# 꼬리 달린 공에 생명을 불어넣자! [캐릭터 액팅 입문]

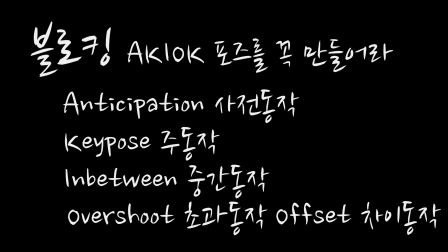249s
블록킹에는 이 4가지 포즈가 다 들어가 있어야 된다는 것을 강조하기 위해서 단어로 만든 것이죠. 제가 녹음을 하다보니 이 아키오크에 해당하는 포즈들을 설명하는 데만 몇 분이 소요가 되더라구요.
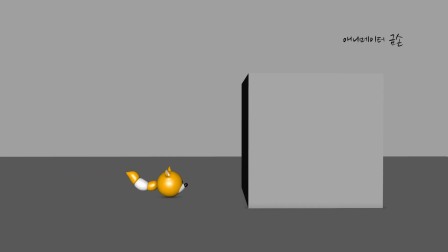262s
그래서 이 부분은 다음 영상에서 더 자세히 다루려고 합니다. 블록킹 작업하실 때 아키오크 순서대로 A부터 작업하시는게 아니구요 꼭 키퍼즈를 먼저 작업해야 된다는 점 잊지
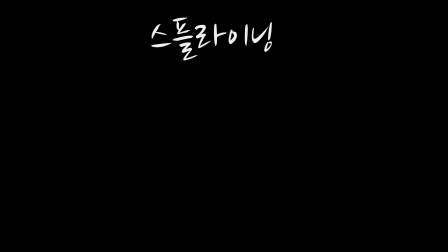274s
말아주세요 자 스플라이닝 단계로 넘어왔습니다 새로운 포즈를 만들기보단 스텝 커브를 정리하는 단계다 라고
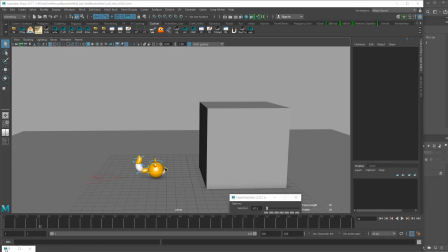282s
생각하고 접근하는게 정신건강에 좋습니다 커브 정리는 그래프 에디터에서 해야겠죠 처음엔 어렵지만 익숙해지면
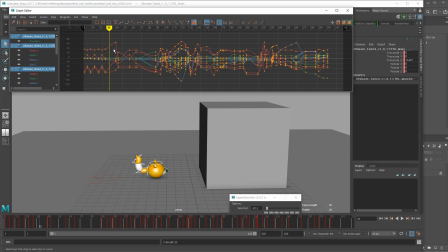289s
작업속도에 날개를 달아줍니다 정리는 그러면 어떻게 하느냐 다른 부위에 역량을 크게 끼치는 하이라키가 높은 부위부터
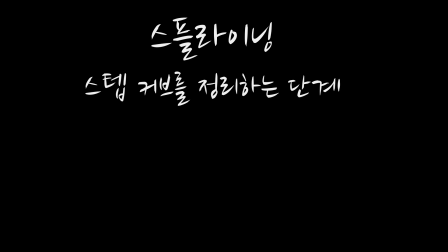298s
작업합니다. 일반적인 경우라면 골반과 가슴이 되겠죠.
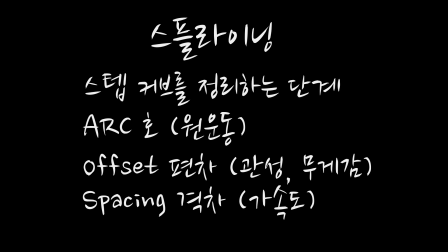302s
아크, 오프셋, 스페이싱을 뷰포트 상에서 체크하면서 그래프 에디터에서 키를 정리해줍니다. 아크는 원운동을 표현합니다. 지구상의 자연계에서...
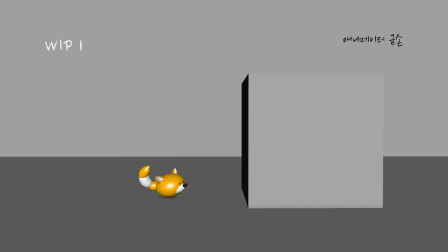312s
지금 보시는 이 영상이 조금 전 스텝 블록킹에서 바로 오토키로 키를 변환한 모습입니다. 엉망이죠? 사이사이에 들어가야 될 무빙홀드가 없어서 저렇게 밀리는 느낌이 생기는 것입니다. 자 무빙홀드를 추가해 줬습니다.
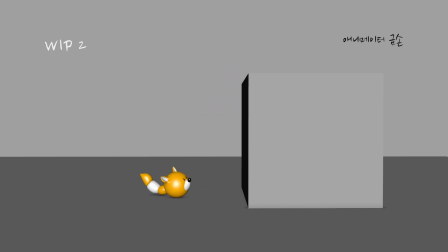330s
저는 주로 트윈머신을 이용해서 앞뒤 키를 복사하면서 빠르게 생성해 줍니다. 그리고 그래프 에디터에서 조정하는 편입니다. 이 영상에서는 캐릭터가 급하게 멈추는 액팅을 셀링하기 위해서 급브레이크하는 느낌을 추가했구요.
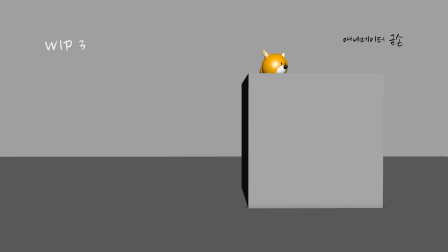347s
캐릭터의 생각이 좀 더 잘 보이게 시선처리를 신경 썼습니다 캐릭터의 바디 움직임이 어느정도 정리가 되고 이제 꼬리의 아크를 잡아줬습니다 꼬리의 아크는 몸이 움직인 궤적을 거의 똑같이 뒤따라간다고 생각하면 되겠죠 폴리시 단계에서는 재미를 끌어올리는
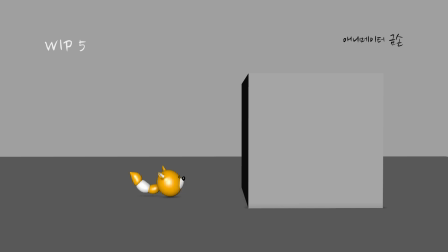366s
세부 디테일을 작업합니다 타이밍을 더 쫀득하게 만들어 의도가 더 잘 읽어지고 힘이 느껴지게 합니다 아크를 잡아줄 땐 머리의 코끝을 체크하고 꼬리도 동선을 맞춰 말랑하게 풀어줍니다. 그냥 흔들지 말고 꼬리의 강도를 염두에 두고 흔들어야 합니다.
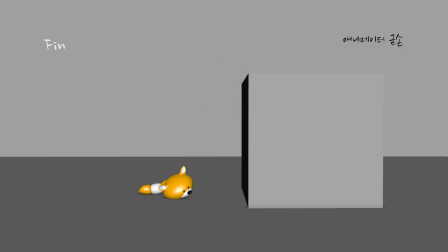383s
또한 꼬리의 움직임이 과해 메인 액션에 가야할 시선을 뺏는 것 같으면 의도적으로 톤다운 시킵니다. 자 여러분 강의를 보기만 해서는 실력이 늘지 않아요.
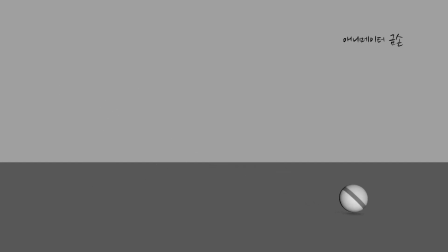395s
지난 영상에서 다뤘던 공튀기기 4가지를 폴리시까지 완성하신 분은 제게 보내주세요. 피드백 해드리겠습니다. 단 각 공은 한 씬이 아닌 개별 영상으로 따로따로 나눠서 보내주셔야 합니다.
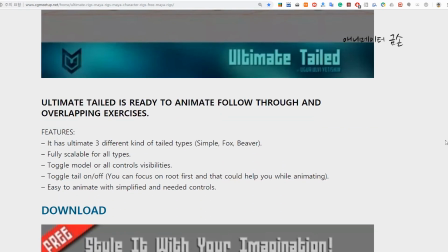408s
그리고 오늘 영상의 리익을 이용해 이야기가 있는 애니메이션을 완성해 영상을 이메일로 보내주시면 제가 선정하여 피드백 드리겠습니다.
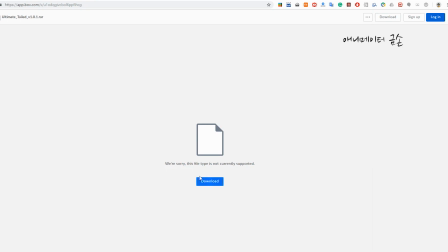417s
단 영상은 유튜브를 통해 공유됩니다. 오늘 영상의 내용을 간단하게 정리하자면 스토리를 위해선 OCA를 설정하라
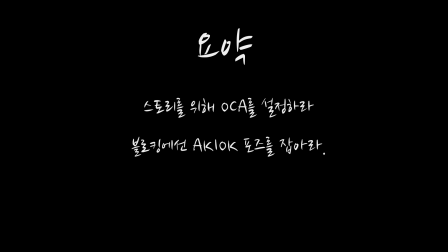425s
블록킹에선 아키오크 포즈를 잡아라 스플라이닝에서는 아크, 업셋, 스페이싱을 체크하라 감사합니다 사실 오히려 반대죠 컨트롤러가 많아 복잡한 캐릭터로 애니메이션을 만들수록